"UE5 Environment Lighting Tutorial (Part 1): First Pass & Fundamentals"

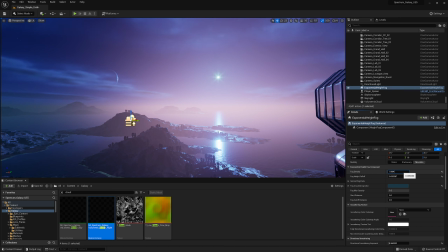[8:37]
The last thing I'll do is slightly darken the directional in-scattering color.
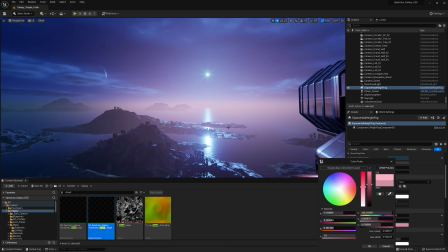[8:43]
Now that the sky is in place, I realized that I wanted to slightly increase the brightness of the sun.
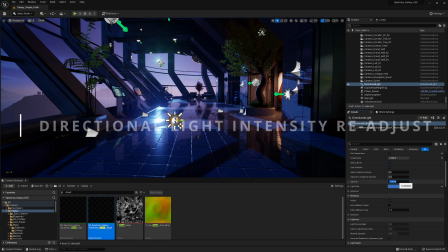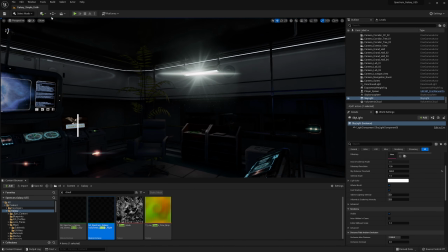[8:56]
Now we're going to start placing other lights.
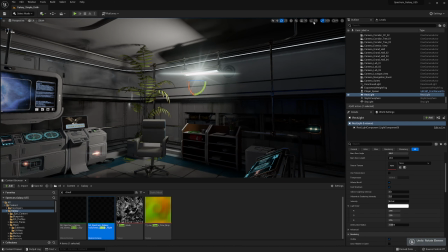[8:59]
Start by creating a rectangular light and dropping it into the large fixture and the command center area.
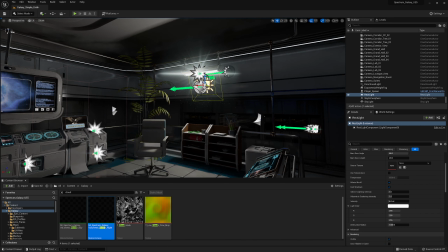[9:07]
My goal of this first pass is to get everything lit by focusing on the largest lights room by room.
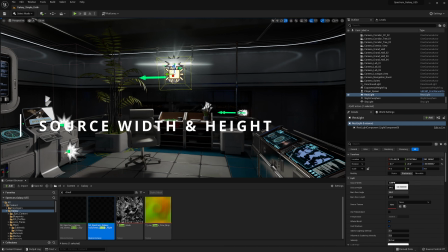[9:14]
I'm starting to adjust the source width and height to get the shape of the light to be similar to the shape of the light fixture.
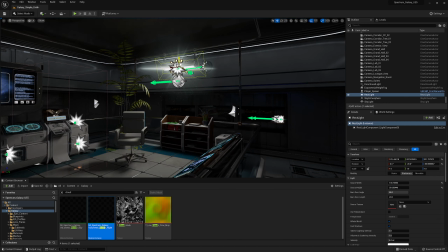[9:22]
Ultimately, I want to get an approximation of the shape, but what matters most is how it affects the environment.
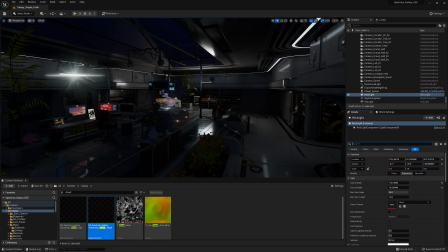[9:29]
Oftentimes, I'll end up using a shape that is larger than the light source.
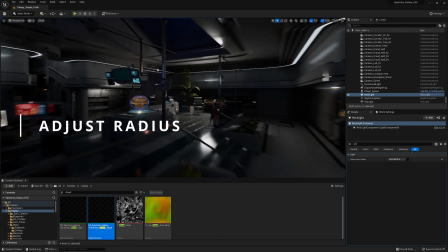[9:35]
I want this light to affect most of the room but still have a gradient that goes from light to dark.
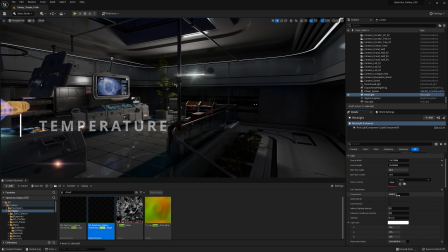[9:40]
And that is primarily done through the attenuation radius. I'm setting the temperature of this area to be cool.
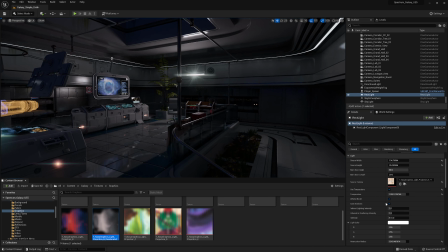[9:50]
I will recommend experimenting with source textures as a good way to add variety to the color and the brightness of the lights.
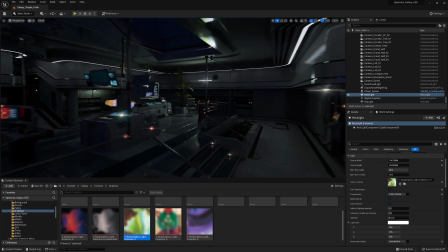[9:58]
The ones I'm showing here are blurry graphics that have interesting shapes and colors.
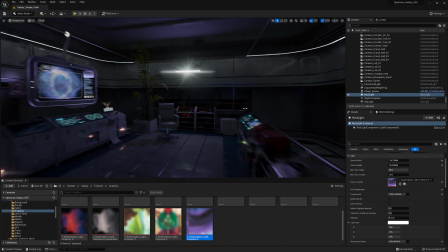[10:04]
You can easily make them by applying a Gaussian blur to your photos. Here I'm going to pick the one that is desaturated and then increase the brightness of the light.
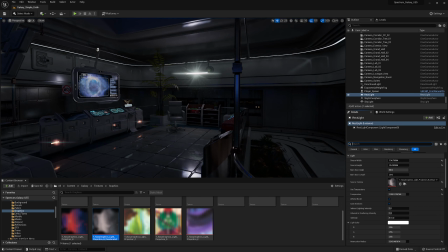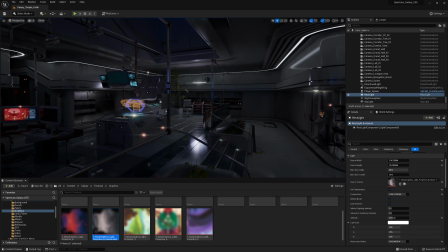[10:26]
In this map, you'll find the light fixtures are turned on and the lens flares are already placed.
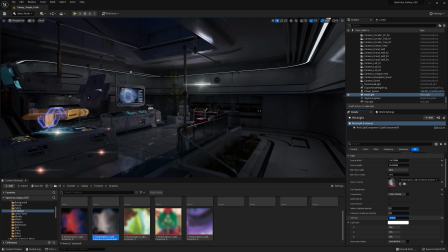[10:32]
I figured it would be easier to delete a light fixture that you do not need than it would be to create one and place it.
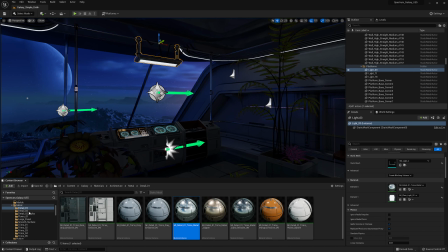[10:39]
Here I'm going to turn off this light fixture by simply replacing the emissive material with a plain metal.
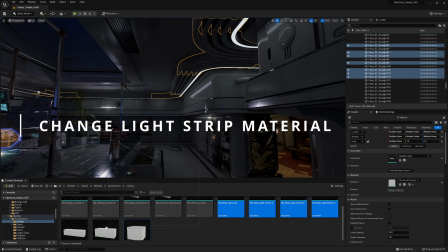[10:47]
The fastest way to change this light strip material: first select all the SM strip light static meshes,
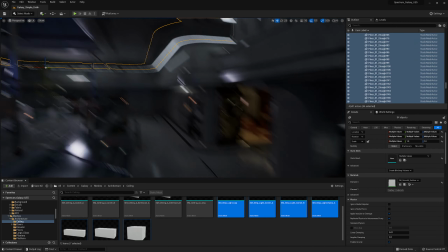[10:54]
right click, Asset Actions, and then select actors using this asset.
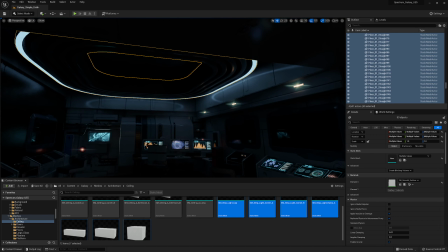[10:59]
But then I'm going to deselect the strips that are inside of these two rooms as I don't want them to be affected by this change.
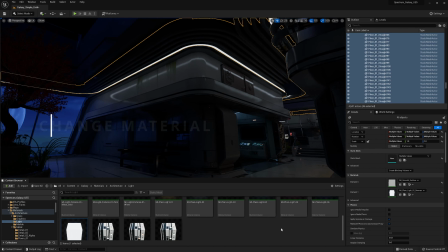[11:06]
And finally, I'm going to assign the material that already exists in the content folders, but feel free to create a new one if you want a new color.
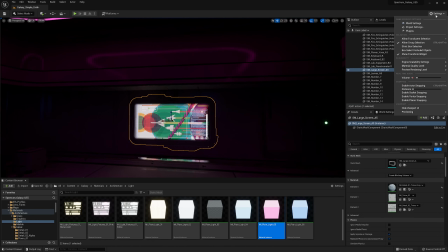[11:16]
I'm going to swap this graphic for something that works better for the room. These materials are highly customizable.
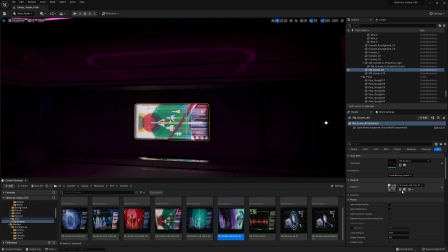[11:22]
As we can see here, we have a lot of variety, even though most of them derive from the same parent material. They also have a setting so you can plug in your own textures to use as wallpapers.
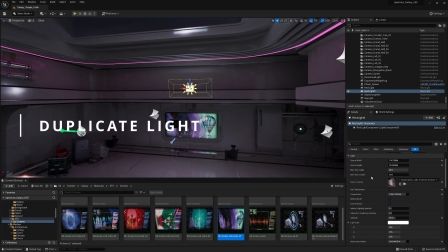[11:36]
This screen is one of the main lighting fixtures of this area. I'm going to start by duplicating the light that we already made and then adjust it to fit.
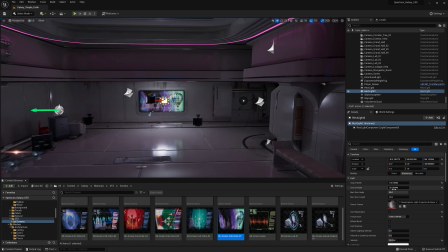One thing that I do very often is to adjust the lights from the main camera views.
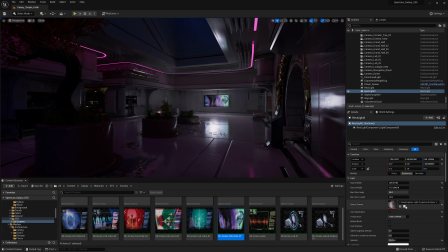[12:04]
Essentially, these are views that you see in screenshots, cinematics, or when you play in the environment.
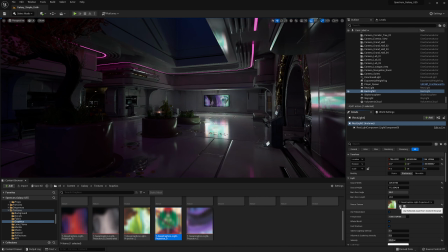[12:13]
Now I'm going to apply a source texture to this light that is similar to the graphic. An easy way to get the color is to sample directly from the graphic.
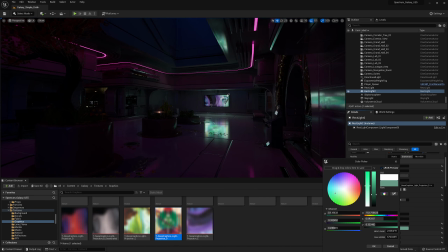[12:21]
I'm going to try to get that teal that is on the balloon. Now we're going to move on to the lounge and the workstations.
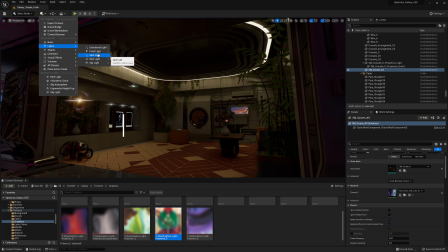[12:31]
Start off by adding a spotlight and then placing this in the center of the room.
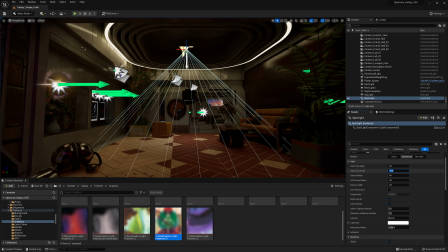[12:40]
Then increase the cone angles to make it look like the light is coming from the strips.
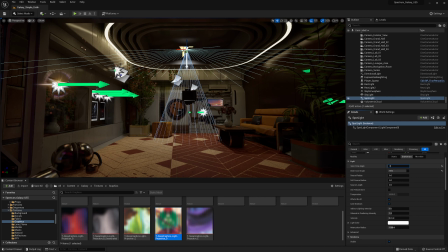[12:45]
Even though Lumen created some light from the strips, it's good to supplement these with an actual light. I recommend you to experiment with the IES profiles.
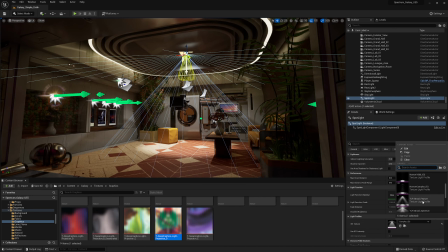[12:55]
These allow you to change the shape of the light and you'll get some interesting gradients that go from lighter to dark.
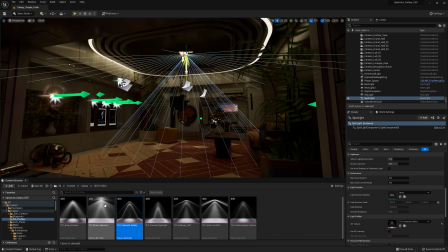[13:01]
Spectrum Galaxy comes with several profiles that I'm going to be using.
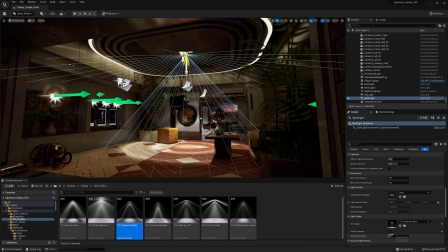[13:07]
I usually just apply them one by one to see which one looks better.
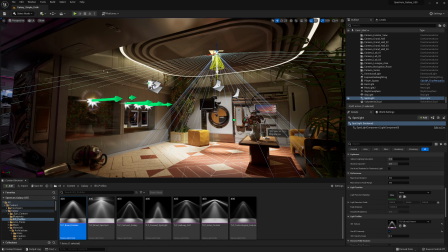[13:15]
I ended up picking this one because I like the way it creates that circle on the floor. It almost looks like it's coming from the light strips.
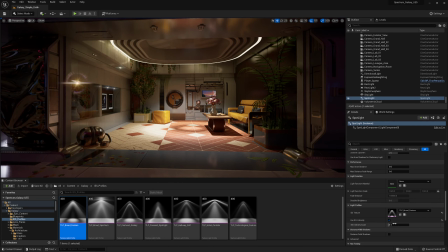[13:24]
I'm also using the IES intensity and adjusting the brightness through the IES intensity scale.
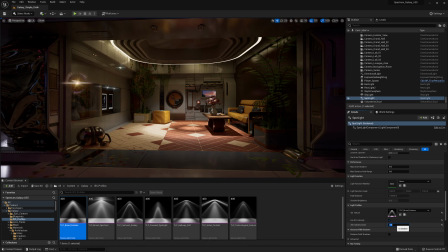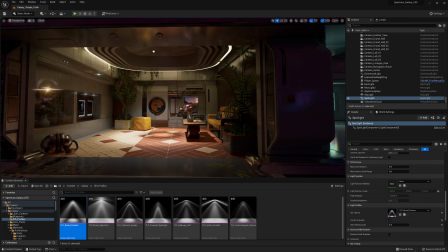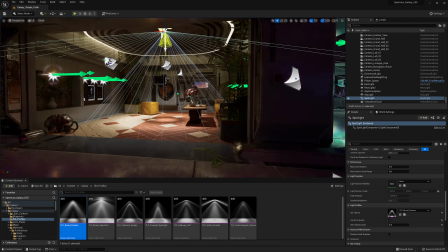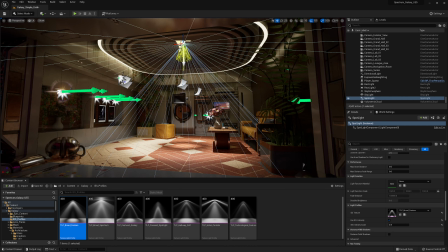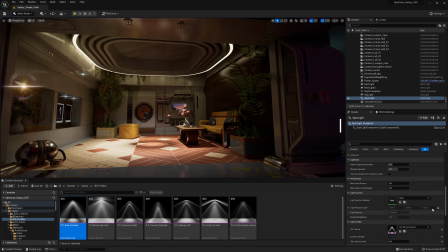[13:52]
Now it's a matter of adjusting the temperature and the brightness to match the room.
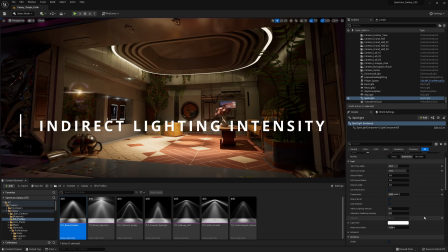[14:05]
For this light, I'm going to increase the indirect lighting intensity. That allows me to decrease the regular intensity and the room is still bright.
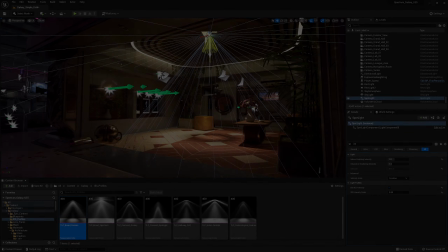[14:23]
We can now duplicate this light and move it into the workstations area.
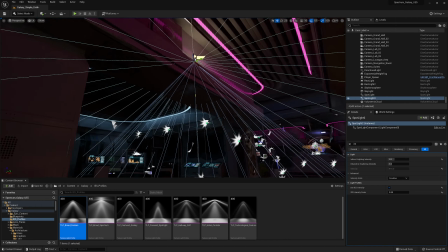[14:28]
The shape of this room is very similar, so the only thing we'll need to change is the color and the intensity of this light.
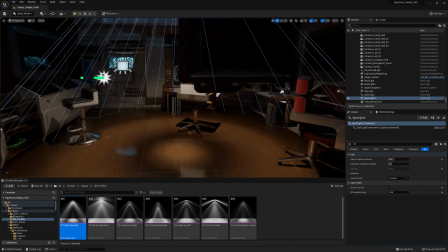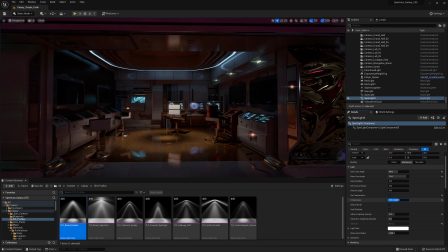[14:43]
I'm changing the temperature to 12,000 to make it cool, and afterwards I'm sampling the color from the light strip.
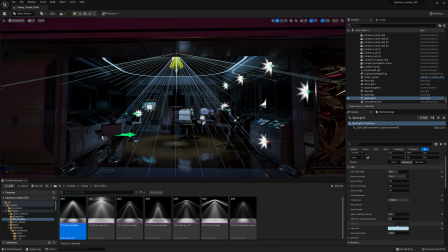[14:53]
Even though this color is matching the light strip, I want to make it a darker blue in order to give this room a different feel.
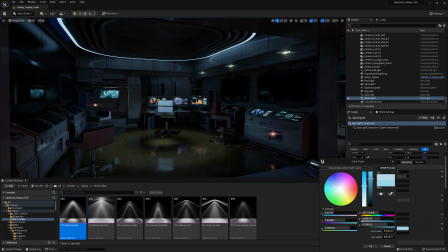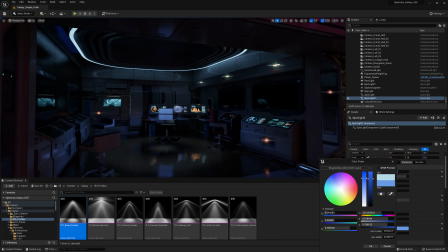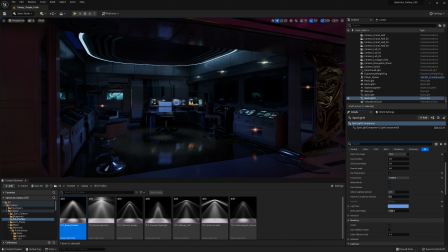[15:10]
Later on, when we do a detail lighting pass, we're going to be adding light to those monitors. But for now, in this pass, I just want to make sure that every space is lit.
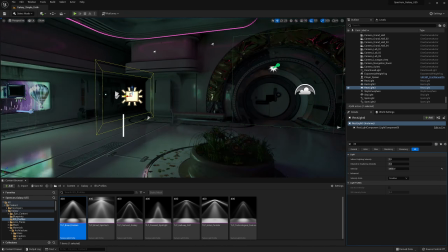[15:24]
Now we're going to be working on the lab area. I'm going to start by duplicating this light and moving it to the large fixture in the center of the room.
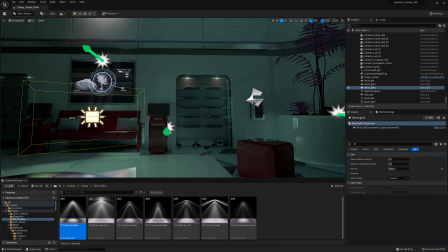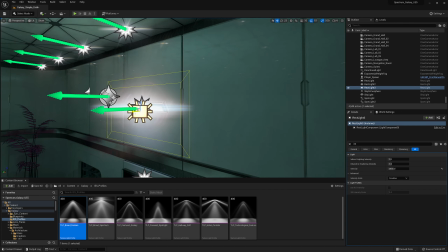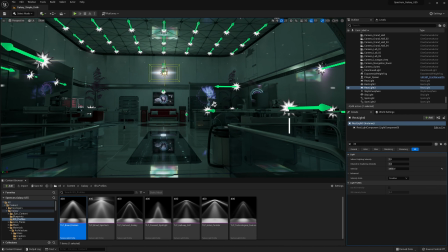[15:46]
And similar to before, we're going to be looking at this light from the main camera angle.
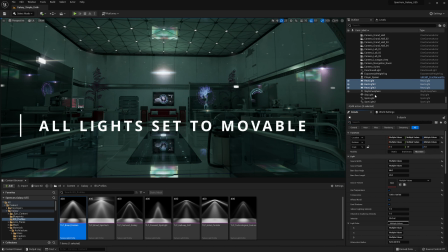[15:53]
By default, when you create a new light, it is not set to movable, so I'm just going to go ahead and check that all of the lights are set correctly.
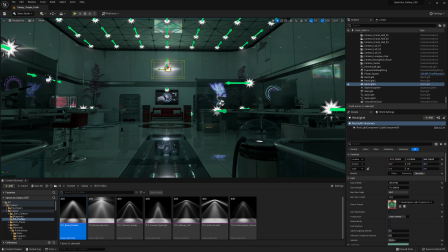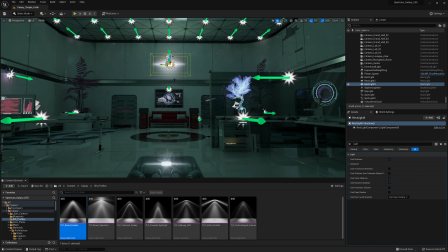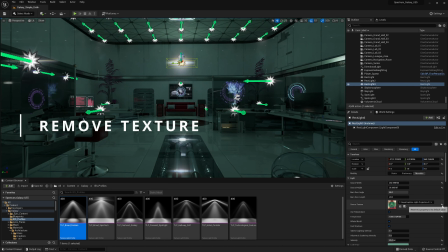[16:25]
For this one, I'm going to remove the source texture as I want the light and the shadows to be sharp.
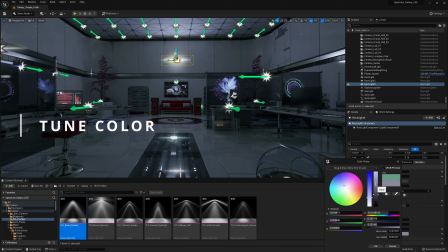[16:33]
Overall, I want this room to be brighter than all the others. It's one of the benefits of having an isolated room is that you can really experiment with the looks.